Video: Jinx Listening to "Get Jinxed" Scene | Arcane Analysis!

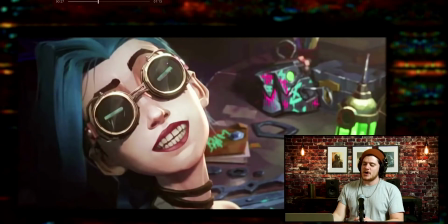[3:25]
so i i really like how it how it brings silko into the space it's just confirming what i had said earlier we are in jinx's lair and it's very much her her space is her and we've seen this previously in in other episodes from the show but if you were just to enter
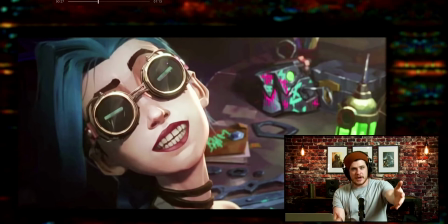[3:43]
into this scene which some of you might be if you haven't seen the show this might be your first time seeing this scene well this is her vibe you have all of this art she draws on things it's a mess it's loud it's energy almost manic energy because she's manic a lot of
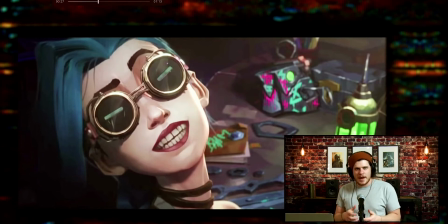[4:01]
times crafting she's building weapons probably and so he enters her space so as far as setting goes we do know the place we do know the space it's her layer it's in the lanes so let's go ahead and keep watching if we can get an idea of the time period the next part
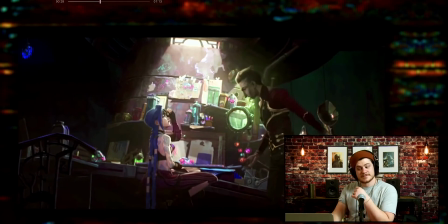[4:19]
of the setting half a dozen enforcers dead Okay,
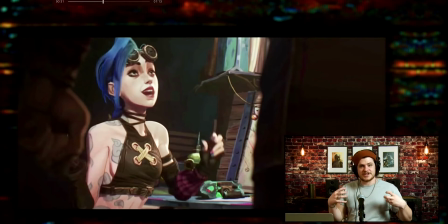[4:25]
so this is already, even in the dialogue, we're understanding when this takes place. The time frame of when this takes place. So if you watch part of the other show, we know that when this happens is a couple of things. But as of right now, we know it is after, probably right after,
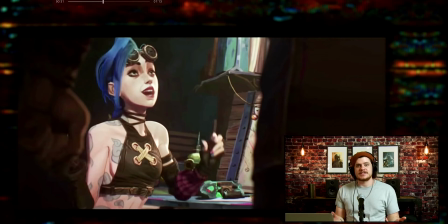[4:46]
Jinx had killed a dozen enforcers from Topside. And so there's a sense of time. I mean, this seems to be fresh to Silco based on how he's reacting. He's just learning about it. So we're getting an idea for time inside of the writing of this scene.
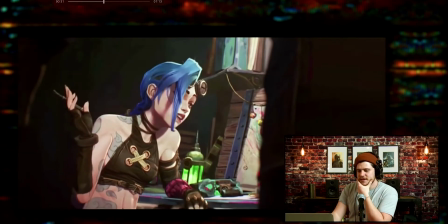[5:04]
Let's keep going.
Building a bunch of pieces. Oh, yeah.
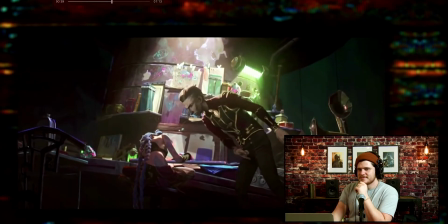[5:10] Do you have any idea what you've done? Actually, I do.
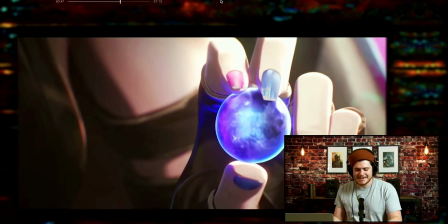[5:20]
okay so we have the hex tech crystal and so this also is letting us know at what point in time if you know from the show the original hex tech technology there are other things like jinx is older
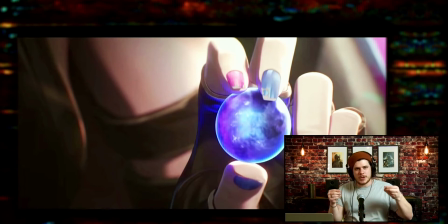[5:36]
she's with silco these are cues as to when this is taking place but this is also a cue because this is the modern version of the Hextech, essentially. These crystals were, they were more jagged, they were more rough, they were more unstable at the beginning of the show before it jumps years later.
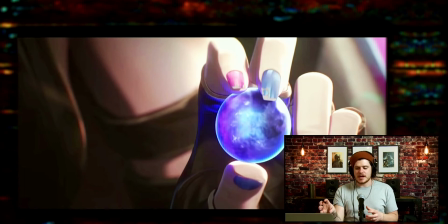[5:56]
And so she holds this up. She knows, we know two things. One, based on the time frame, she killed a dozen enforcers. Silco just found out. And now she's revealing this Hextech crystal it's the new one and so
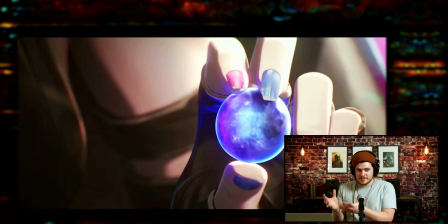[6:12]
we can assume this is like we make the connection she killed enforcers to get the crystal for silko because it's what he wants and she's like i can just go get it for him so we know in context of the
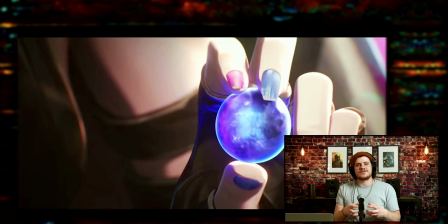[6:26]
story this based on if we just had this scene we kind of know exactly where this scene this conversation between them is taking place inside of the story Are you starting to understand a little bit of how to define the setting in a scene? It's a little bit what you're showing visually. It's a little bit of how it's written.
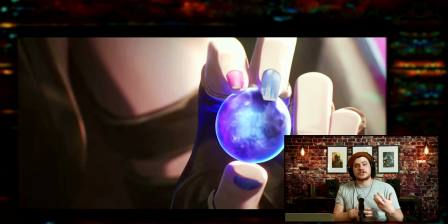[6:46]
And it's a little bit of how characters are interacting and what characters know about each other and about the plot, essentially, that either has or hasn't taken place yet. I also want to point out this is not so much setting. I want to point out I've noticed this show does a great job at show, don't tell. They don't give us a whole lot of dialogue unnecessarily.
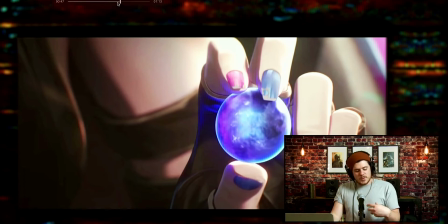[7:06]
So I'm actually going to rewind a little bit. We're just assuming that Jinx Killed these enforcers that she was the one who did it based on his reaction Now if you watch a show, you know, that's correct, but if you didn't watch the show You can kind of make the same assumption, right?